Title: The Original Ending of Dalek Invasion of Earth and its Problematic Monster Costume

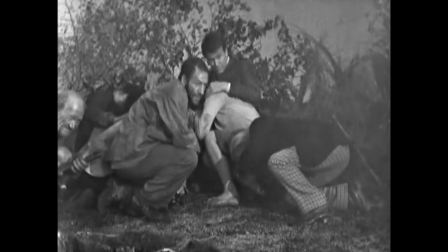(16:23)
By extraordinary luck, all the Daleks are wiped out in the blast and the lava,
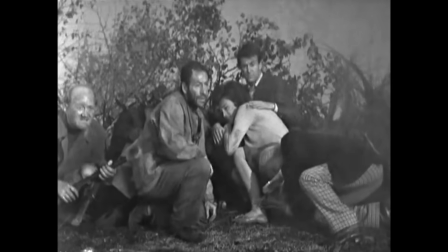(16:28)
but our heroes all escape, despite also standing right next to this eruption.
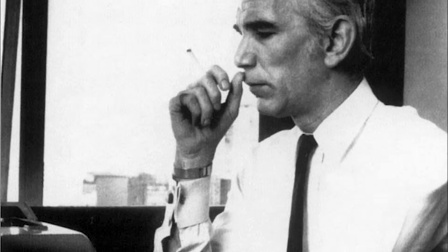(16:33)
Script editor David Whittaker clearly didn't like the fact the Daleks were defeated by pure luck.
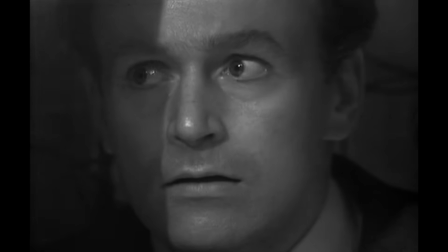(16:38)
Ian had no idea that his presence in the cable car would cause the cable to snap, which seems improbable anyway,
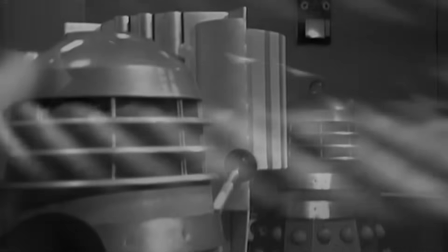(16:45)
and it also relied on the Daleks overlooking the fact that the cable was on the verge of breaking when they sent it back out over the abyss.
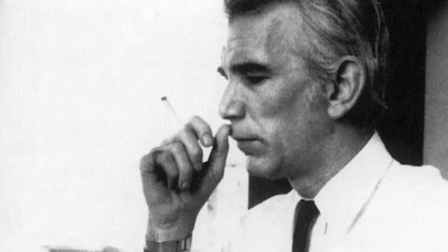(16:52)
So Whittaker decided it would be far more satisfying if Ian deliberately interfered with the delivery of the bomb after overhearing how important it was.
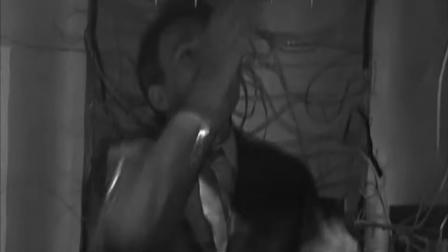(17:00)
But that kind of sabotage wasn't very easy to contrive with the cable car setup,
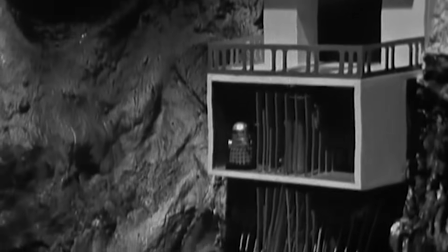(17:04)
so instead Whittaker changed it to become a capsule delivered into a vertical shaft, and this would allow its route to be physically blocked on the way down.
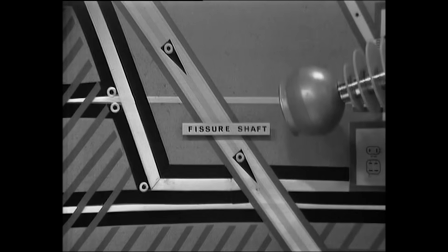(17:17)
The result of this change was that the abyss became redundant, because the Daleks actually only needed to drill a hole the diameter of the capsule.
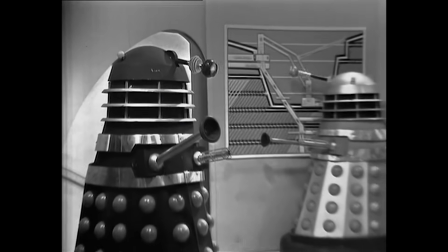(17:26)
References to the Daleks' original plan were removed,
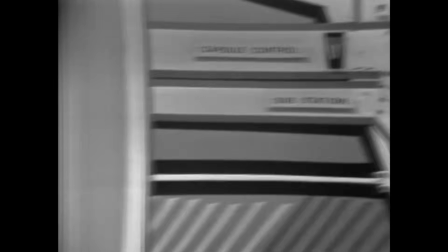(17:29)
and the dialogue left in the broadcast episode about the capsule striking a fissure in the Earth's crust doesn't say that the Daleks themselves dug the fissure.
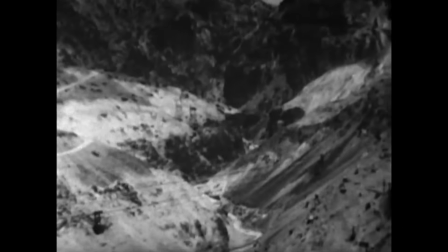(17:38)
So the Daleks' enormous open-cast mining operation made little sense in the final TV version,
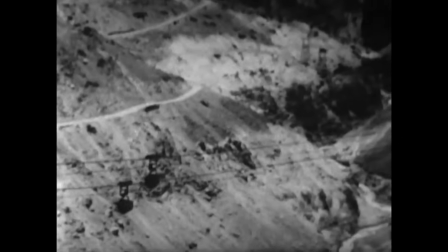(17:44)
or was, at the very least, left unclear as to its relevance.
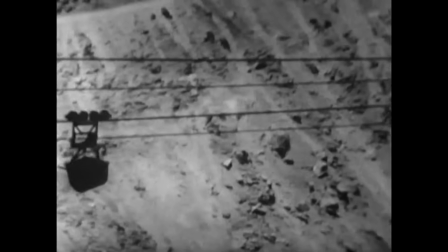(17:48)
And then the idea of the pit was completely eliminated when the serial was adapted for the big screen version,
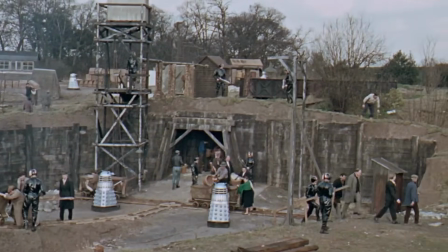(17:55)
entitled Daleks Invasion Earth 2150 AD.
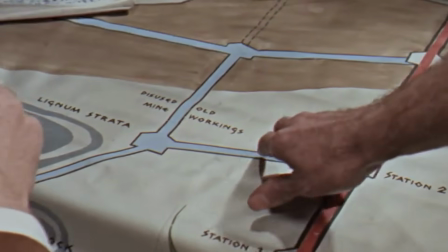(17:59)
The movie script by Milton Subotsky specified that the Daleks were digging alongside an existing old mine shaft,
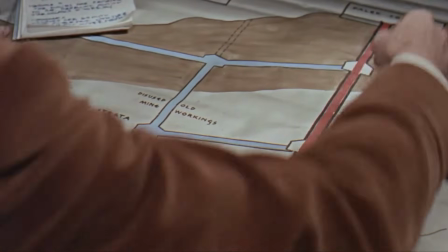(18:06)
which allowed the plot to be tightened up so that Doctor Who could actually be proactive and formulate
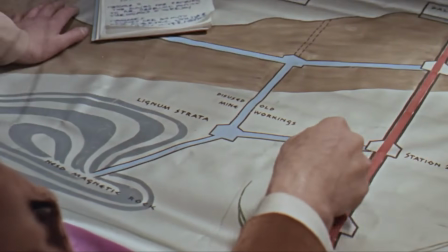(18:11)
a plan in advance to divert the bomb into a place which would defeat the Daleks using the Earth's
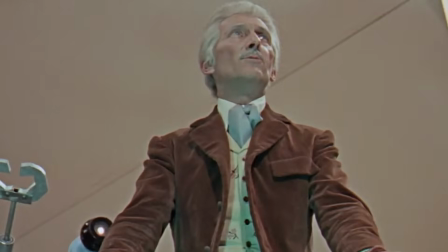(18:16)
magnetic power. The accidental victory from the TV version is further toned down by tweaking it so that Doctor Who feeds Tom,
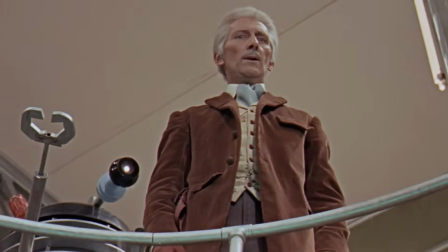(18:25)
who replaced Ian, the information about diverting the bomb for him to act upon. The volcanic aspect was downplayed,
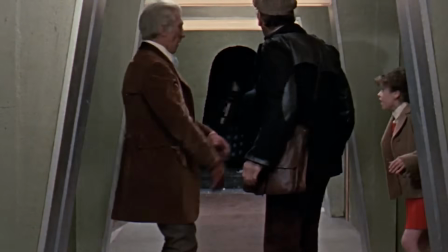(18:32)
and the unleashing of Earth's magnetic forces became the solution to the problem of how the Daleks were all conveniently blown up in the TV version.
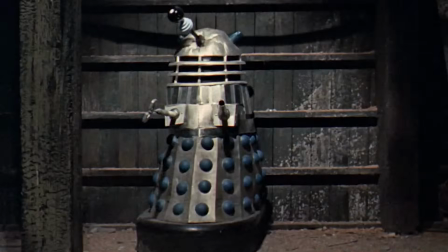(18:40)
Subotsky had the metal aliens instead crushed by the powerful magnetism.
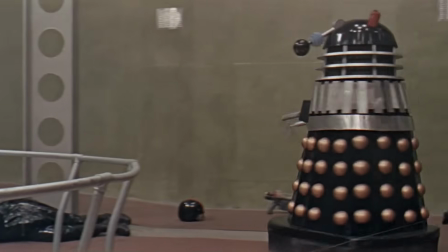(18:45)
And that tweak to make the Daleks' metal casings more important to the plot might
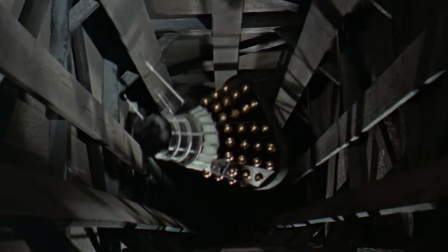(18:49)
just explain another tweak which took place to an alien which sadly didn't end up on screen.
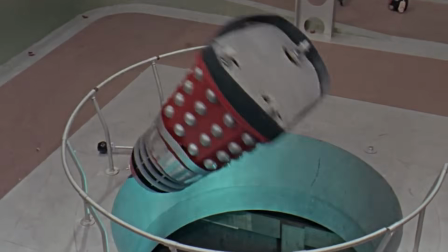(18:55)
In Subotsky's original draft of Daleks Invasion Earth 2150 AD,
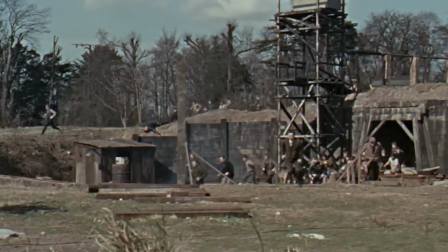(18:59)
the Slither was going to feature, although in a different form, which would also be affected by the magnetism.
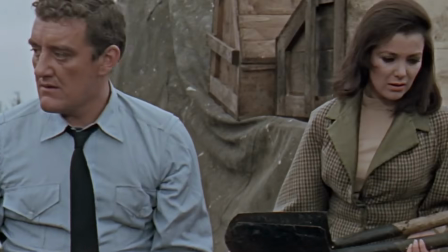(19:06)
During this scene, after they clobber the Roboman, Wells explains that the Slither is a creature that Daleks send out to track down escaped prisoners.
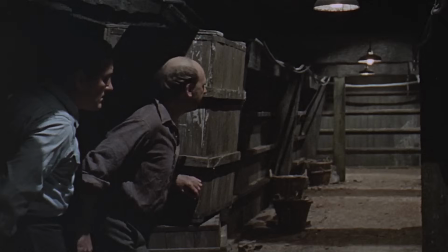(19:15)
It's made of metal. The Slither in the movie was to be given more screen time,
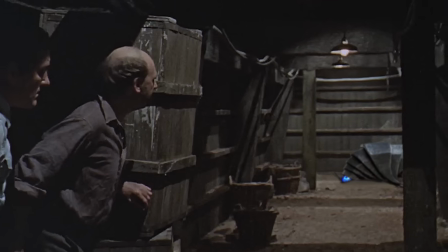(19:20)
presumably in the wake of all the interest expressed in its TV counterpart, and it hunts through the darkness of the mineshafts in several scenes.
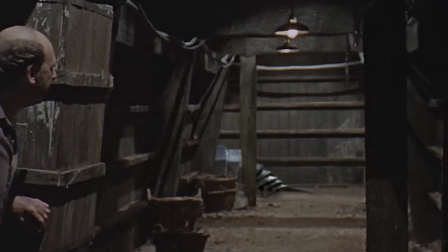(19:28)
Other than it being metal, the only description in the script is that it has gleaming eyes.
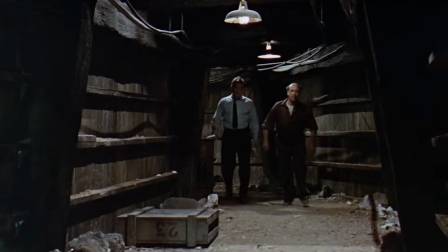(19:34)
These were the scenes in which it was originally scripted to appear, chasing our heroes down the tunnel,
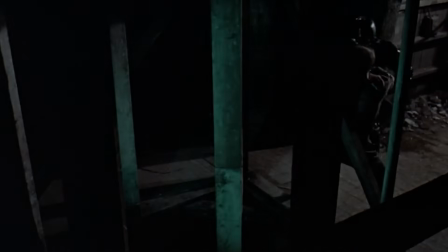(19:39)
cornering them after they fight the Roboman, and continuing to pursue Tom and his companion.
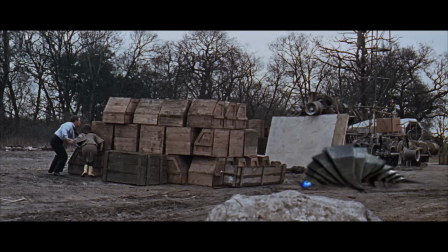(19:45)
Perhaps for reasons of cost, or concern over whether they could make any kind of effective creature, the metallic Slither was sadly written out of the movie version of the
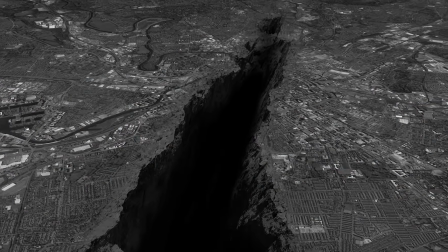(19:54)
Daleks' mining operation. a mine that started out as an immense abyss that scarred the Earth,
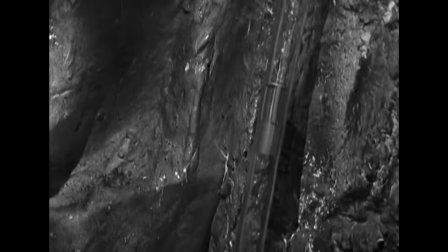(19:59)
eventually reduced to a mixture of tubes and tunnels. The open-cast imagery made little sense in the final screen version,
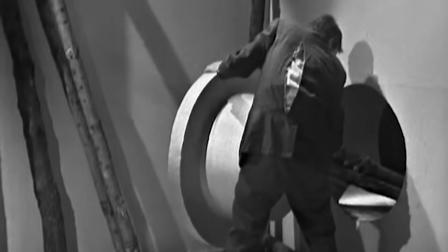(20:06)
but the resultant storyline was far better because Ian Chesterton got to single-handedly save the world.
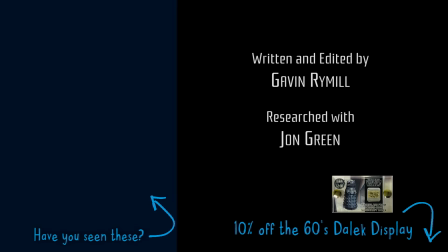(20:15)
Please hit the subscribe button if you're new to our channel, as we have more content like this coming soon.